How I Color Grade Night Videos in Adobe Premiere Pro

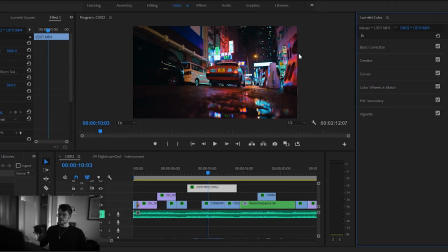8s
got a fair amount of questions asking me about how I
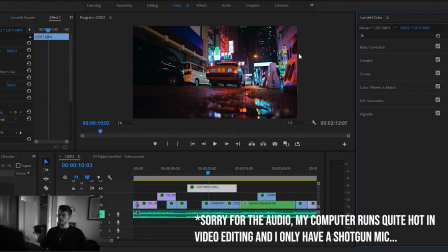13s
grade my video footage that I post on Instagram or my other YouTube channel.
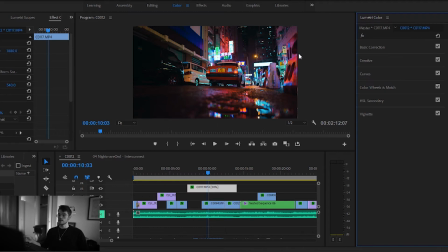17s
So I figured I'll make a quick tutorial explaining how I've color graded this one clip, how I've gone from this into this kind of a color grade.
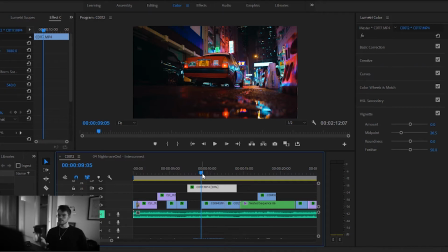34s
The thing about color grading video is that assuming you're shooting with something like a consumer level mirrorless camera, as I am, the A7 III from Sony in this case, the amount of adjustments you make are going to be a lot more limited as compared to
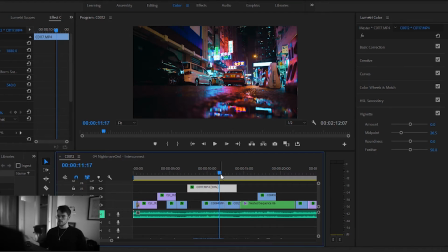55s
color grading still images that are shot in RAW, for example. So this camera only shoots 8-bit, meaning there's a limited amount of data, which means that
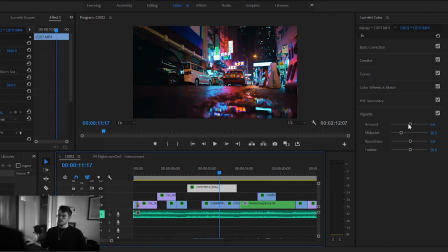67s
you have to arrive at a pretty good result in camera already. So anyway, I'm just going to remove all of the edits here and explain one by one what I've done in the Lumetri Color tab of Premiere Pro.
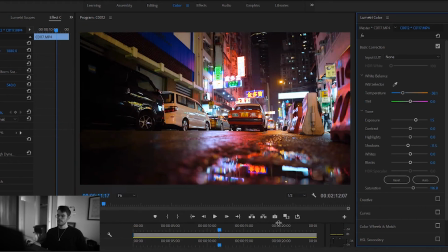82s
First, basic corrections. I've changed the temperature a little bit.
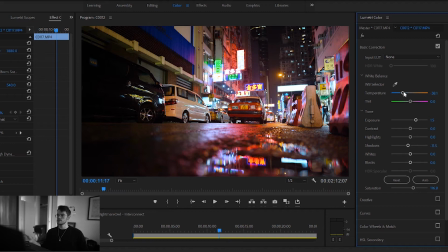88s
Again, you cannot do as much as you can on stills in Lightroom, but you can make it slightly colder. I've fixed the exposure by a bit. I would not recommend underexposing by more than about half a stop, but in this scene there were
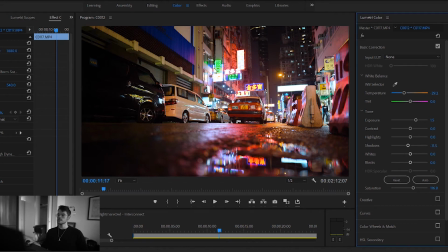107s
so many bright highlights that I did underexpose a bit. And then I've simply dropped the shadow by a small amount in order to get some shadow contrast. I've done nothing in the creative tab. I've adjusted the curves
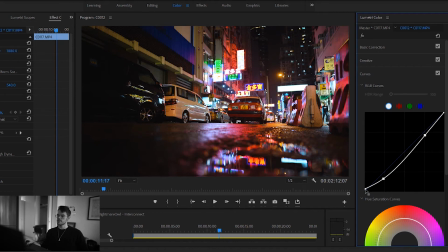125s
by a little bit, a bit of an S-curve, a bit of a raised black point for a fade and contrast.
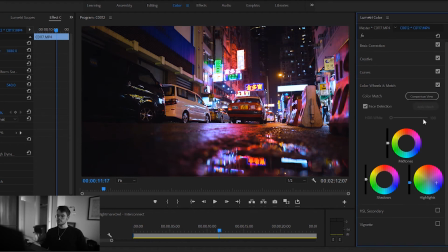133s
The color wheels tab is probably the most useful way to color grade videos since you cannot do that much with the temperature tab. This is pretty similar to the split toning in Lightroom. In this case, I've added some blue, purplish blue into the highlights.
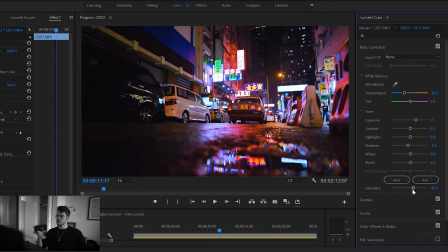150s
I did forget to mention that I've increased the saturation a bit in there as well. Something that I would do rarely, but this one did seem a bit boring without it, so I did make the exception and increase the saturation.
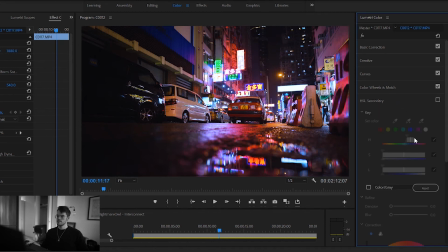164s
And yeah, the color wheels. HSL secondary is the most useful tool for editing individual colors. So this is a bit purple now.
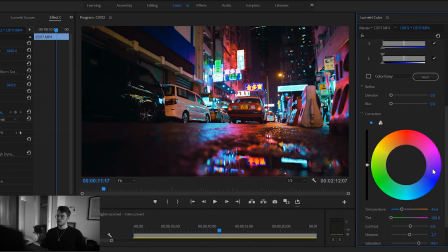174s
I went and selected the blue and made it more cyan and colder.
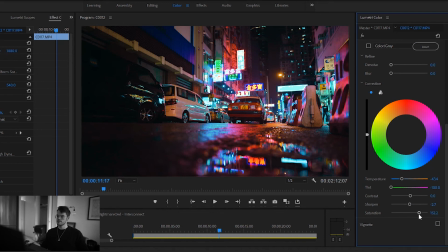182s
And again, I've bumped the saturation of that color as well by a small amount,
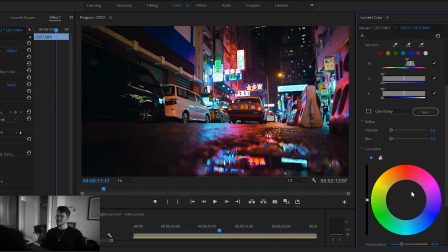187s
or a large amount actually, but it seems like a small amount in the end result. And I've done nothing with the vignette. So again, that's a fairly simple edit. There's not that much you can do with video clips, but you can do a little bit. I'll show the before and after here.
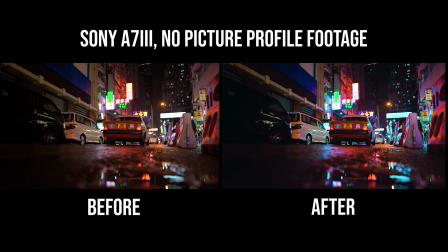208s
Hopefully that explains some of my process.
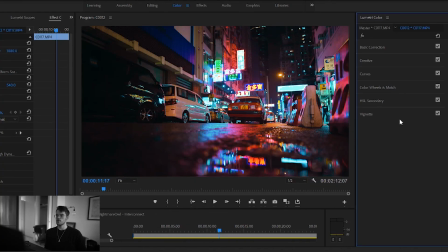213s
Again, my philosophy is to keep it as simple as possible, do small edits. So it's more important to know what you want the end result to look like than it is to know some advanced tricks. At least that's my opinion. So anyway, yeah, thanks for watching.